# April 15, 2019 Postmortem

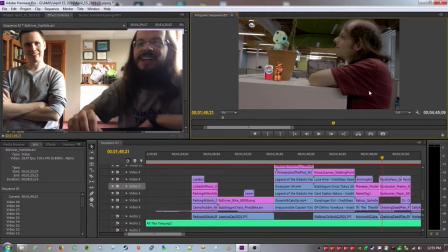(36:04)
right at the end of the shot i think it's a kodama yeah i don't remember what they're called and i know they live in the forest so it makes sense that they would be there and this was like
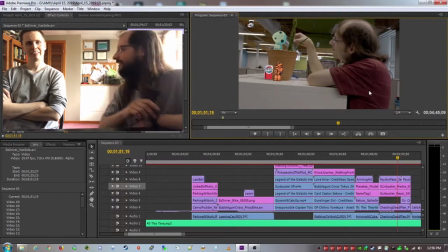(36:13)
i alluded to in after effects sometimes things just really work this was like a minute to do yeah uh i agree with you on the running in the background it's a little
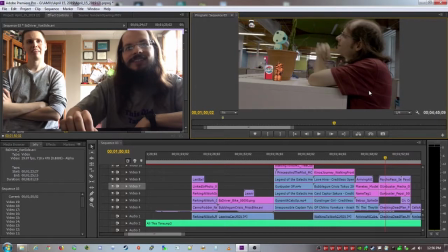(36:21)
strange because they're kind of tall for these cube walls but yeah it's a tough perspective thing but i think just because of the awkward framing of it i think you get away with it you'll also notice the camera is tracking them oh
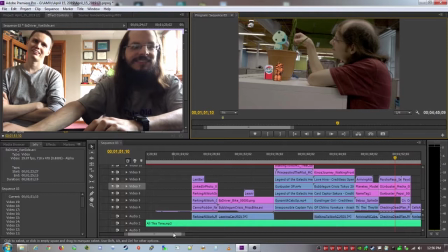(36:36)
yeah that's really cool i like that what else do we got
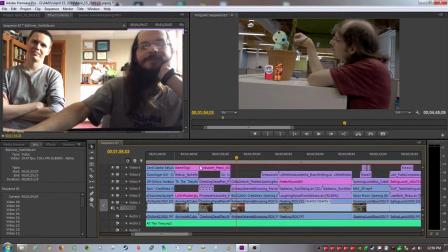(36:44)
okay so here's me aimlessly browsing um the internet i'm browsing the anime subreddit
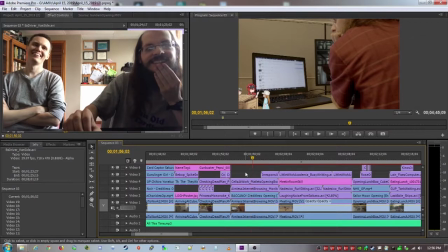(36:53)
another little easter egg yeah yeah and this let's see i'll open this up you can see i'm looking at fan art of the characters
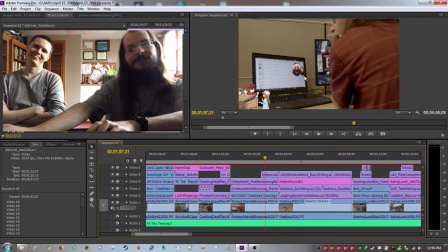(37:09)
we also got another little shot coming in from the edge yeah sort of like with the mirror yeah i like those i like those effects just sort of like like creeping in from everywhere i agree and i originally
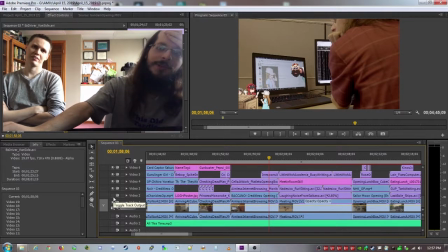(37:22)
i think i just had like work up on there on that screen yeah it looks like it yeah but i figured this is just another opportunity to hide more more things in and
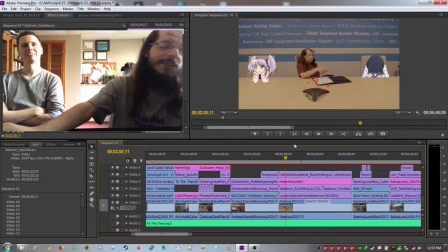(37:32)
more stuff then we go to the meeting room yeah i like the the little
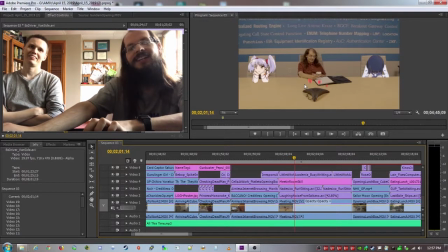(37:39)
yeah that i agree with you is pretty cool and just just a good good way to you know you're using
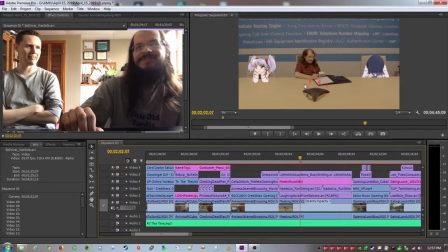(37:46)
anime techniques to sort of sell your silent film and i think that that helps and like a novel thing to do i think
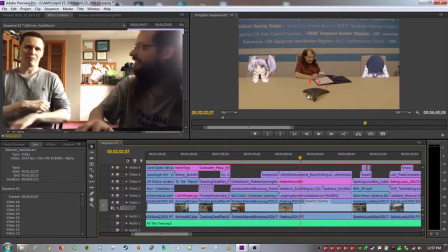(37:55)
this was also not on our shot list i think that you just saw the conference room and you wanted to go get it yeah i don't remember too clearly and it's one of my favorite shots i like it a lot like you there like uh the anime girls around you yeah this is uh rory
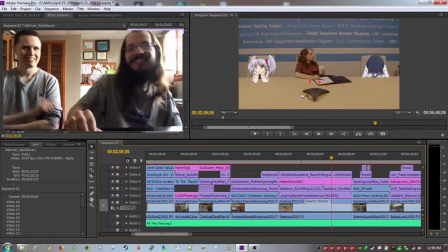(38:13)
from martin successors in the desk and she's the uh she's a little computer person in that show okay one of the early shots i cut out job yeah and you'll also notice in the background
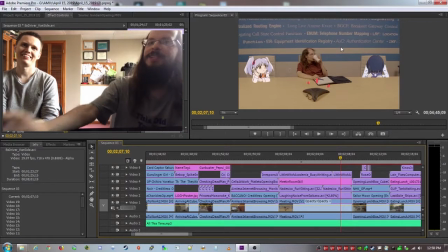(38:26)
i've added in a shout out to uh anime craze used to be like a fan subbing group yeah gosh they are long gone from what i can tell but i think it really does fit in with the no it blends it really well i would have thought that was just part of the board yeah and what now it's lunchtime
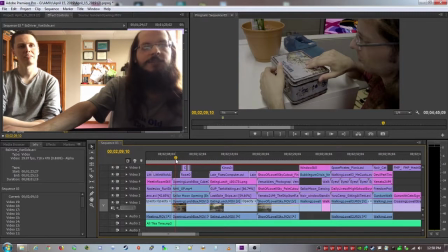(38:48)
we're we're close to halfway through on this so
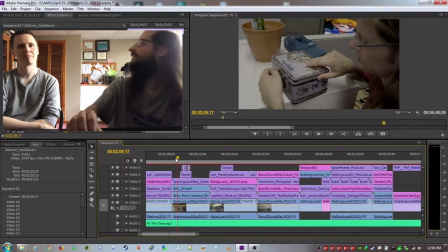(38:53)
i'm got my vault tech which is in the corner there I don't know if we can see it, but got my Vault-Tec lunchbox. You know, I added this in.
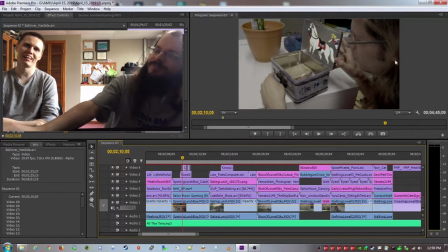(39:04)
This is from Rosa Versailles, this thing. Yeah. I kind of like it.
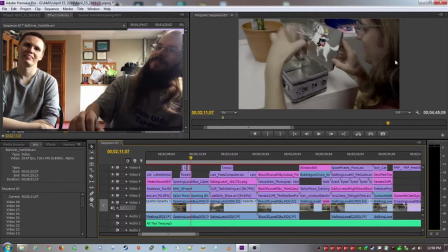(39:08)
I'm not sure I like it a lot for all the work it took to get it.
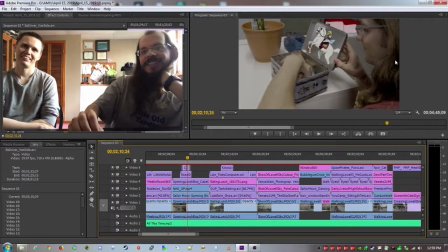(39:13)
Because I have to have it fold with the... Yeah, with the lid. With the lid, yeah. Yeah, that would be tough. But it's all right. Of course, I had to get the Sailor Moon in the background.
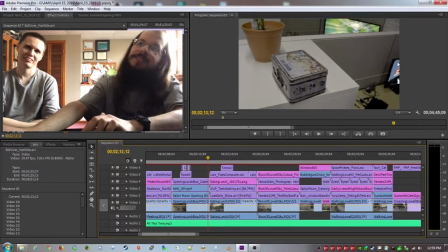(39:25)
Sure. Yeah, and there's also, I also put a pizza thing.
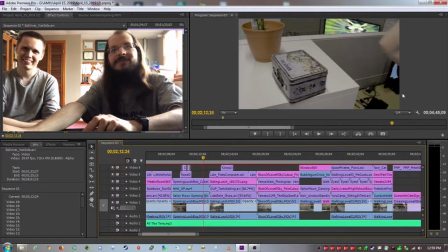(39:31)
Where are you looking? It's not there now. On that screen, it looked like it was like a pizza shape.
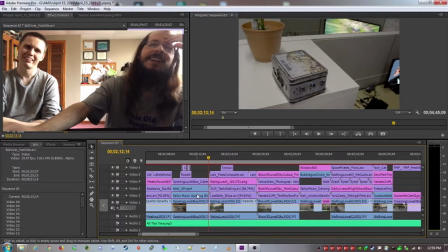(39:37)
This is, yeah, this is like unreadable, but this is actually from the NHK. Welcome to the NHK opening. I don't know what that is. It's an anime show?
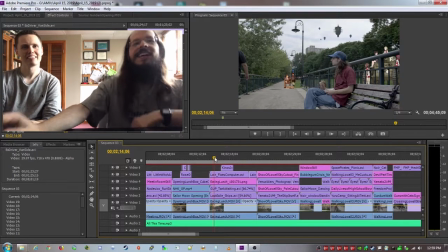(39:49)
Yeah. Yeah, okay. Now we're outside. I think this is the first time we've seen other people in the shot.